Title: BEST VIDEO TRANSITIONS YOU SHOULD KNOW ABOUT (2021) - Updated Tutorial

What kind of transitions will work best for YouTube videos? You all know these fancy transitions that you can add and post, but many aspiring YouTubers don't even consider that it's unprofessional and no large studio uses them. Instead, they use transitions that I'm going to show you today. What are these transitions? Let's figure it out. Hi, my name is Arthur, this is the Movavi Vlog, and a quick side note here, you have probably heard about some of the transitions I'm going to mention, but try to keep an open mind.
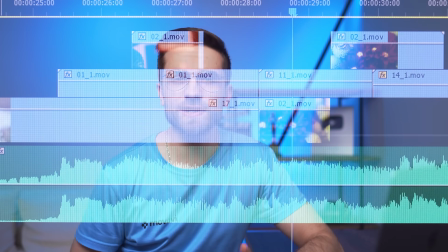[0:28]
They may seem too obvious, but they're obvious until you start using them and realize that they simply work and you should use these transitions all the time.
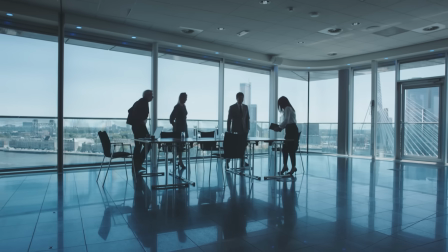[0:36]
So transition number one, the basic cut. The rough cut, the clean cut, you name it, but in general it's just an old-fashioned cut.
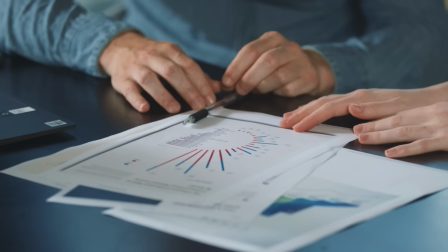[0:44]
And the transitions we're going to be talking about are variations or stylizations of the basic cut. And you should understand how it works in any scene.
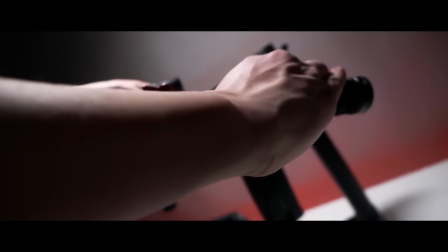[0:52]
For example, you're filming some sort of action, a guy is doing something and to make a simple action more interesting we add different angles to the scene wide
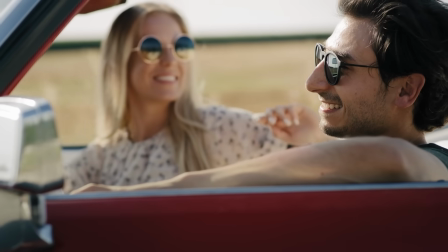[1:00]
shot medium shot close-up shot detail and so on in a dialogue scene there is always the basic cut we're just switching angles between the
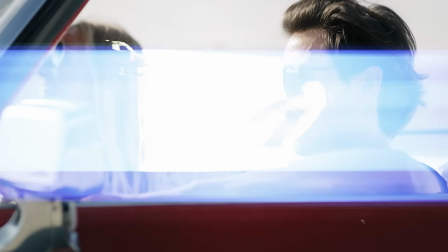[1:08]
two or more characters if you decide to add some fancy transitions to the scene it will look unnecessary and will distract a viewer from the main action this is bad so don't do it here you can only use the basic cut and when you add this simple cut you should keep in mind the angle between the shots. What do I mean by that?
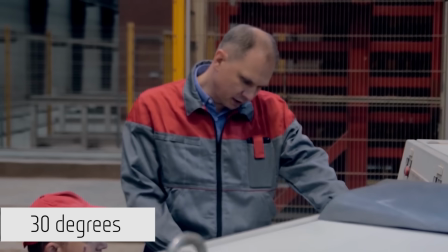[1:27]
If you decide to jump from a wide shot to a close-up shot, you should remember that the angle between these two shots is not more than 30 degrees. Otherwise, you will see a very rough cut that looks like a jump. This leads us to the next transition, the jump cut.
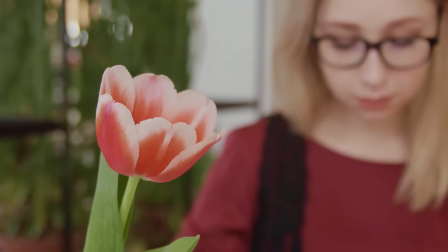[1:42]
In some cases, jump cuts might create an amateur feeling.
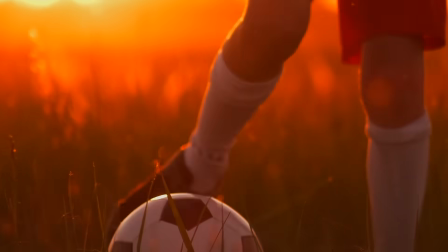[1:45]
It will seem like an editor was too lazy to add some b-roll on top of it, but you can use the jump cut in more creative ways.
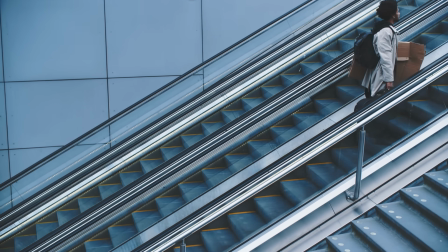[1:52]
For example, the jump cut can be used as a way of speeding up time. If someone is in a rush, the jump cut will make you feel this intense moment. Or let's say you're making a commercial, you cannot make it longer than one minute, but the shot is too long.
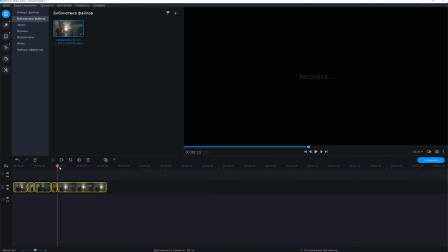[2:06]
Now you have three options. You either cut the shot in the middle, speed up the shot, or use jump cuts.
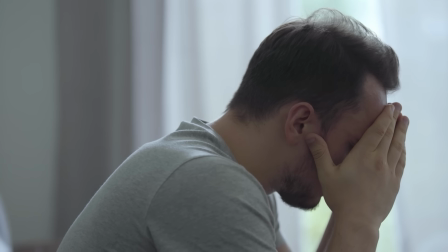[2:12]
And here's a little trick for you guys. Sometimes you can just crop in to hide the jump cut.
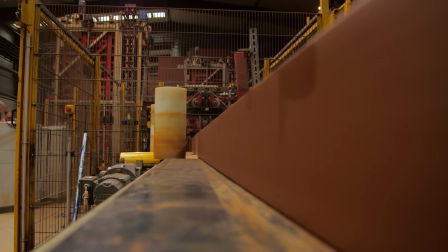[2:16]
This way you create an illusion of a second camera and it doesn't look too distracting. Jump cuts are also helpful for adding a creepy feeling to your scene, an effect when character is quickly moving through space. That's creepy. And you can use jump cuts in videos like this one with still background. You can easily crop in and it's not so distracting. Besides, on YouTube jump cuts will help you make your videos more engaging. But don't use jump cuts too often, in most cases you should cover it with some b-roll, use jump cuts in exceptional cases when you're 100% sure that it's applicable and won't distract your viewer. The Movavi Vlog team has launched a special summer sale for subscribers to the channel. We have collected the most popular programs and effects to make up our 12 special offers.
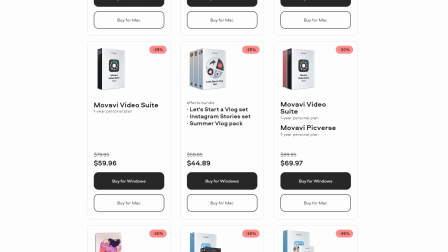[3:01]
There are ones that include effects created specifically for YouTube and other social media,
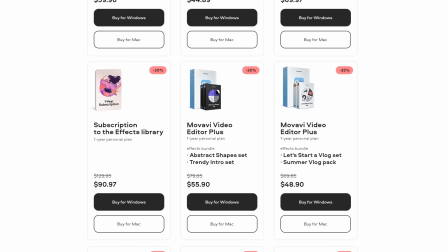[3:06]
there are ones that include annual subscriptions to the Movavi best-selling programs, and the ones that include both.
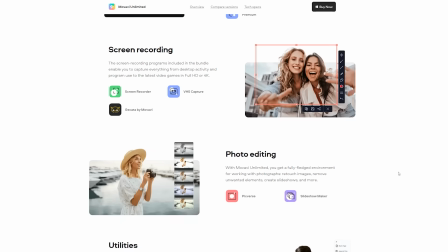[3:12]
Let's take a look at Movavi Unlimited. This unique annual plan includes 11 of the best Movavi programs and unlimited access to Movavi FX Store.
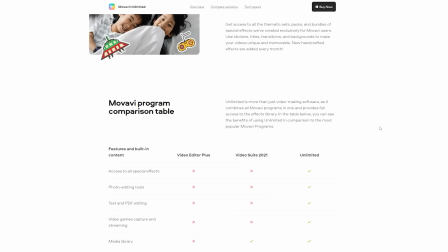[3:20]
The price of Movavi Unlimited is already lower than the total cost of all one-year versions of the same products if purchased separately. And especially for our subscribers, we give an additional discount on this option. Simply put, for the price of one program you can get video editing tools, photo retouching apps, screen recording, game capture, a bunch of useful utilities for work and study and vast number of video effects.
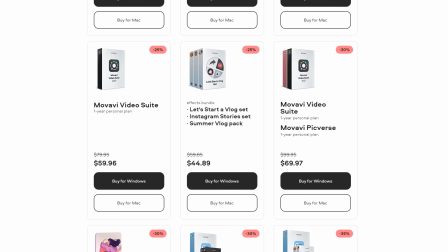[3:45]
If you don't feel like getting so many things at once you can try the bundle that includes an annual subscription to Movavi Video Editor Plus and the Effects Store.
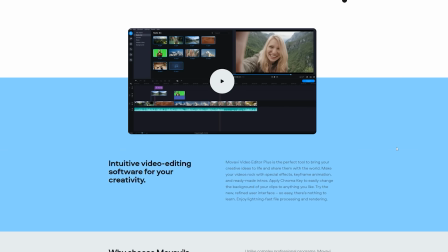[3:53]
If you already have Video Editor Plus or Video Suite you might like the Effects Store subscription as a standalone option.